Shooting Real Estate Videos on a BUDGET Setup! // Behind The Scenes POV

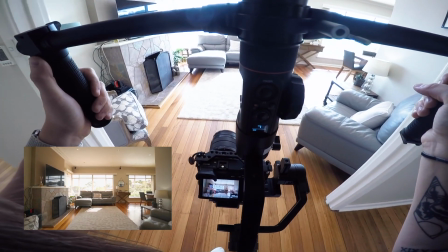[4:08]
Having a lot of clip variety is going to help you in the edit as you don't want everything to look the same. Whenever rooms flow one into another, I like to try and showcase that.
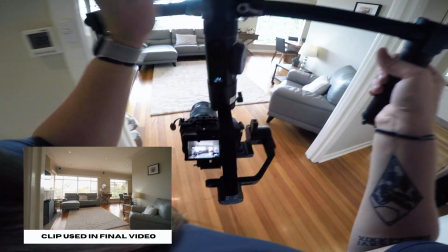[4:17]
Sometimes rooms have different lighting and whatnot, which makes it really difficult to do this sort of thing.
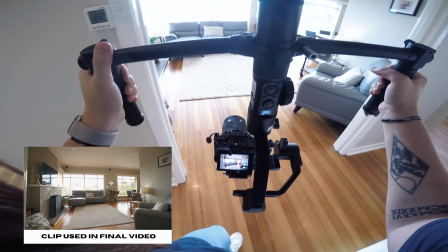[4:22]
But the layout and lighting across this space worked perfect for it.
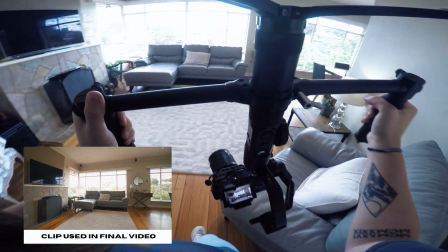[4:26]
Even if you're unsure if it's going to work, give it a shot and at least you can attempt to edit it.
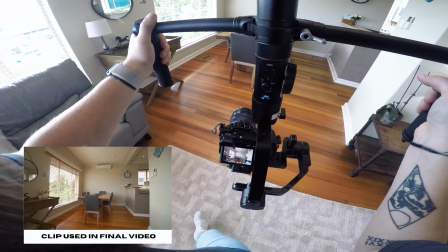[4:32]
Generally, if I film from room to room, the clip will go for a really long time and I always have the intention to speed ramp the clip.
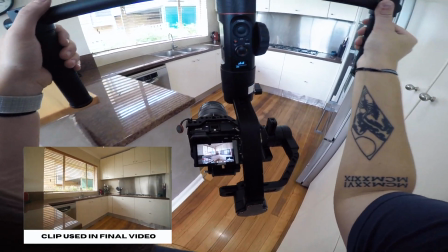[4:39]
Sometimes it works really well in the video and other times I scrap it. A little tip is to walk with the same speed and pace.
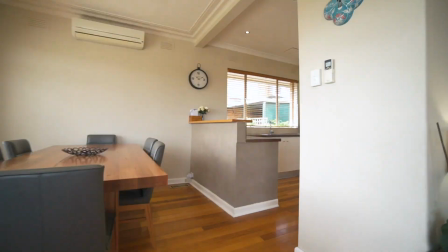[4:47]
If you walk faster or slower in portions, the speed ramp's not going to be as clean as you'd like.
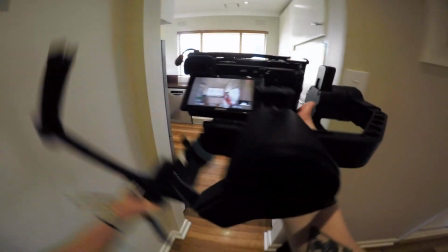[4:52]
If you're relatively new to using a gimbal, I recommend checking out one of my previous videos where I share 5 tips on how to get smoother gimbal shots.
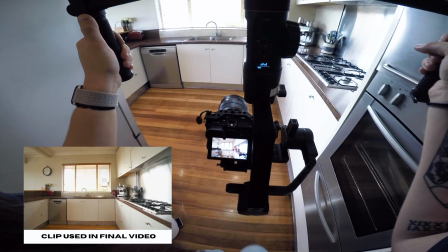[5:01]
As I said earlier, I like to show a journey throughout the house. I like to walk through the house in the same order that I'm going to edit my video.
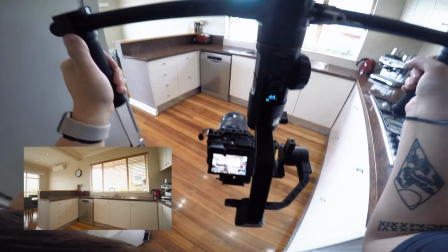[5:09]
It helps increase my workflow as I can import all of my clips and work with the edit in a chronological order.
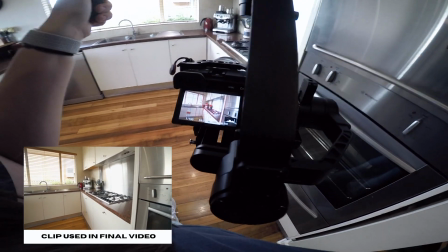[5:15]
Again, when I change lenses and capture the details of the room, I go through the house in the exact same order.
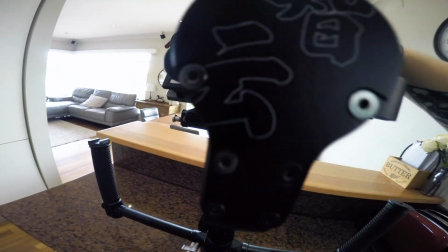[5:21]
As I said, makes it a lot easier in the editing suite.
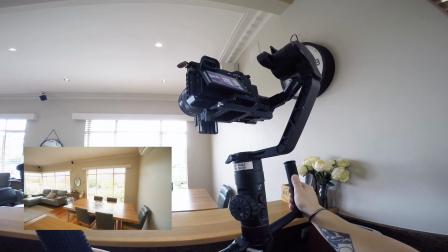[5:25]
If the house isn't professionally staged and just has the vendor's furniture in it, it can sometimes get quite hard to make things look really nice.
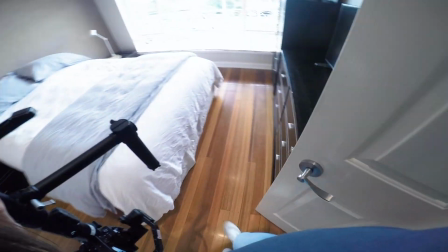[5:32]
These property videos not only sell a house, but they also sell a lifestyle,
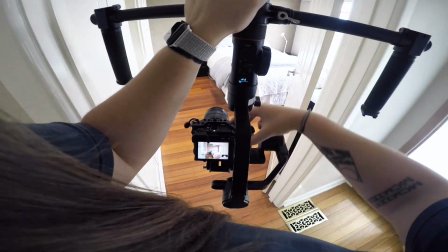[5:36]
and it can sometimes be off-putting watching a real estate video with family photos and personal belongings, as it makes it hard to picture yourself and your family living in that house.
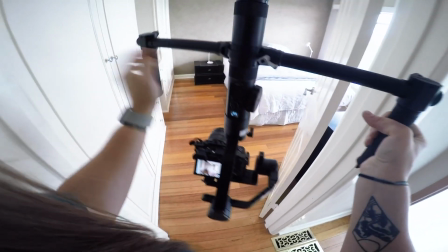[5:45]
Now, in an ideal world, we would all be shooting luxury real estate videos with amazing lighting and beautifully staged homes, but the reality is it's not like that.
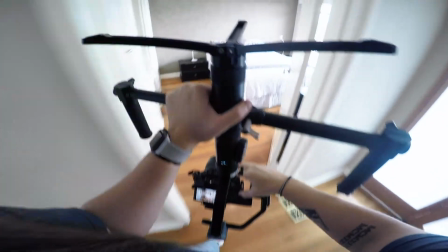[5:54]
One of the reasons why I chose to film this video in this house is that it's a realistic representation for most people who work in the real estate industry,
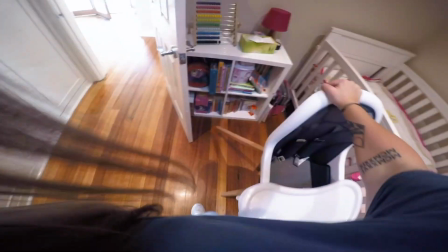[6:02]
especially when you're starting out. Now, don't be afraid to move things out of place or into other rooms to get the shots that you need.
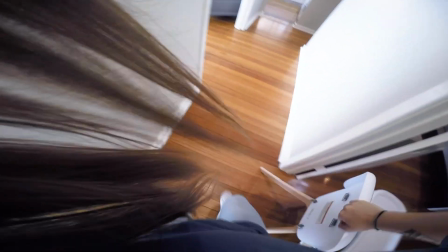[6:10]
Sometimes rooms are really hard to shoot.
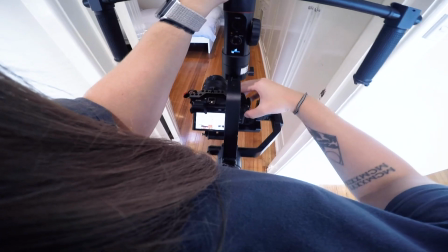[6:12]
You can't be expected to create a miracle out of something, so even if you're only able to capture one clip in the room, that's totally okay.
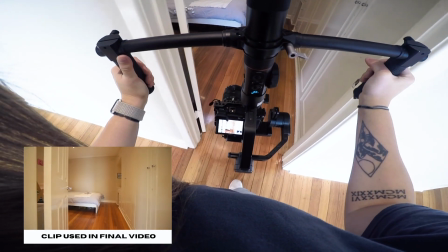[6:19]
The agent knows what the house looks like and can't expect anything more.
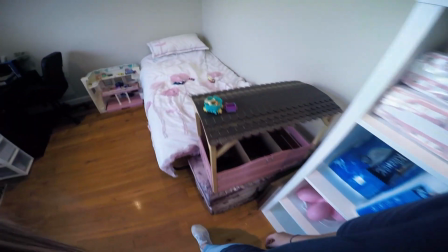[6:23]
There were 2 bedrooms in this home that were virtually unshootable, and so I quickly filmed them and then moved on.
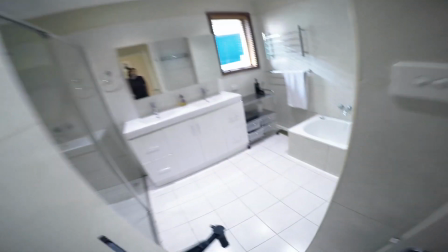[6:29]
There's no point trying to overthink it here. When it comes to shooting bathrooms, obviously you want to avoid seeing yourself in the mirror.
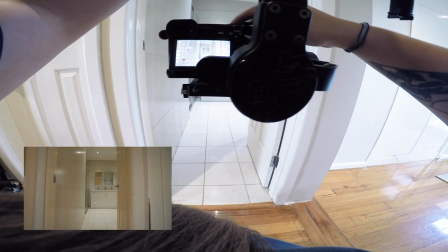[6:35]
Now, sometimes the mirror is directly in front of the door, which makes it really tricky to film, so you've just got to work the angles.
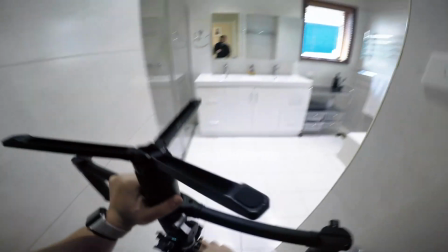[6:41]
I'm quite confident in my ability to shoot a house, and so you'll see that this is the first clip that I've watched back.
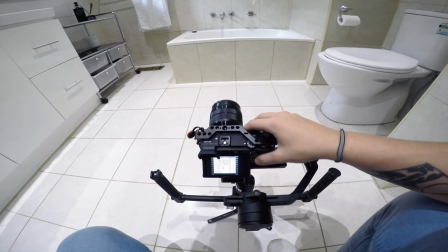[6:47]
When I first started filming real estate videos, I would do this for every single clip that I filmed.
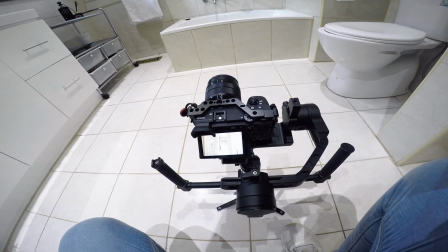[6:53]
It can be super tedious, but if you're unsure about your shot, just check it. There's nothing worse than starting the edit and wishing you had filmed a clip differently.
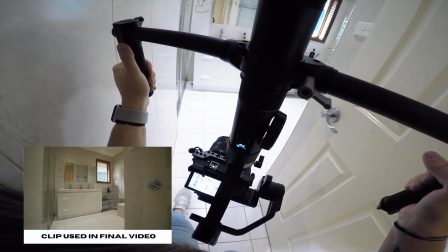[7:01]
I scrapped the idea of trying to walk into the bathroom. In this clip, you'll see I'm literally brushed up against the wall to make sure I'm not seen in the mirror.
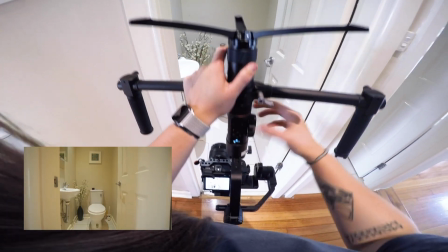[7:09]
Now, generally speaking, I don't go out of my way to film the toilet.
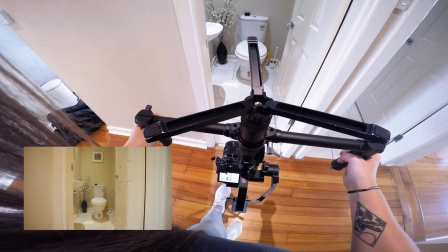[7:13]
People know it's there, and unless there's some really nice design feature, the agents are totally okay with not showing it.
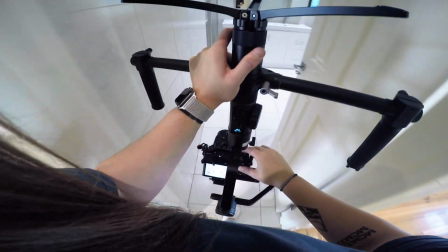[7:19]
I put a focus on this toilet though because there are 2 of them. One in the bathroom and one right next door to the bathroom.
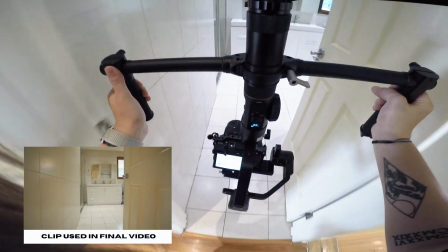[7:27]
Wherever I can, I like to do movements from room to room and speed ramp so the viewer can really get an understanding of the layout of the house.
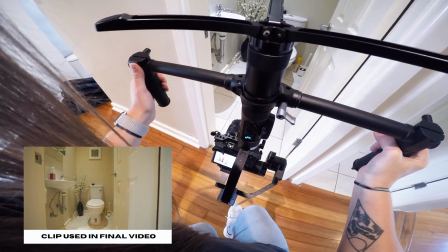[7:34]
In the final video, I reversed the clip as well, as I felt like it flowed better walking into the bathroom.
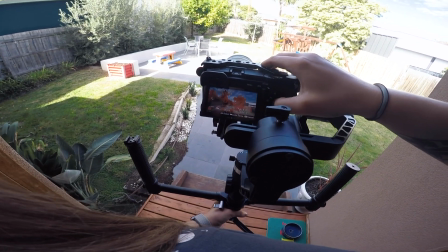[7:44]
Wherever possible, I like to walk through the back door to show off the backyard, instead of starting out there, as there are so many details shown within that frame.
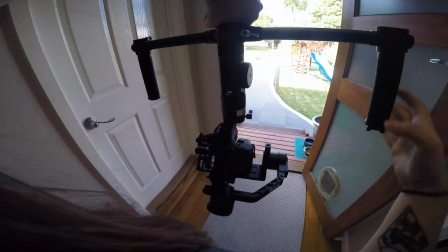[7:52]
What the door looks like, what rooms are next to the back door, and so on.
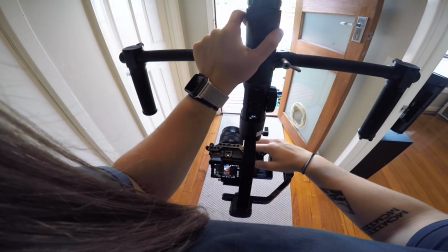[7:56]
These videos are supposed to give the viewer a better understanding of the house, and these small details are normally not shown within photos.
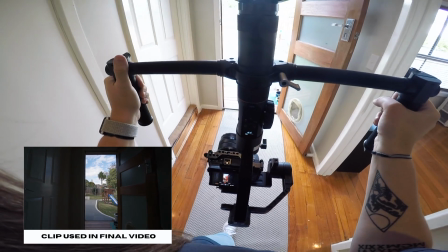[8:02]
Now, whenever I'm doing this type of shot, I always expose for the outdoors. The inside area can become quite dark, but don't overthink it.
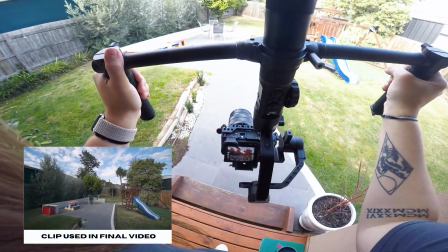[8:10]
You're trying to draw the viewer's attention to the backyard, so just focus on that.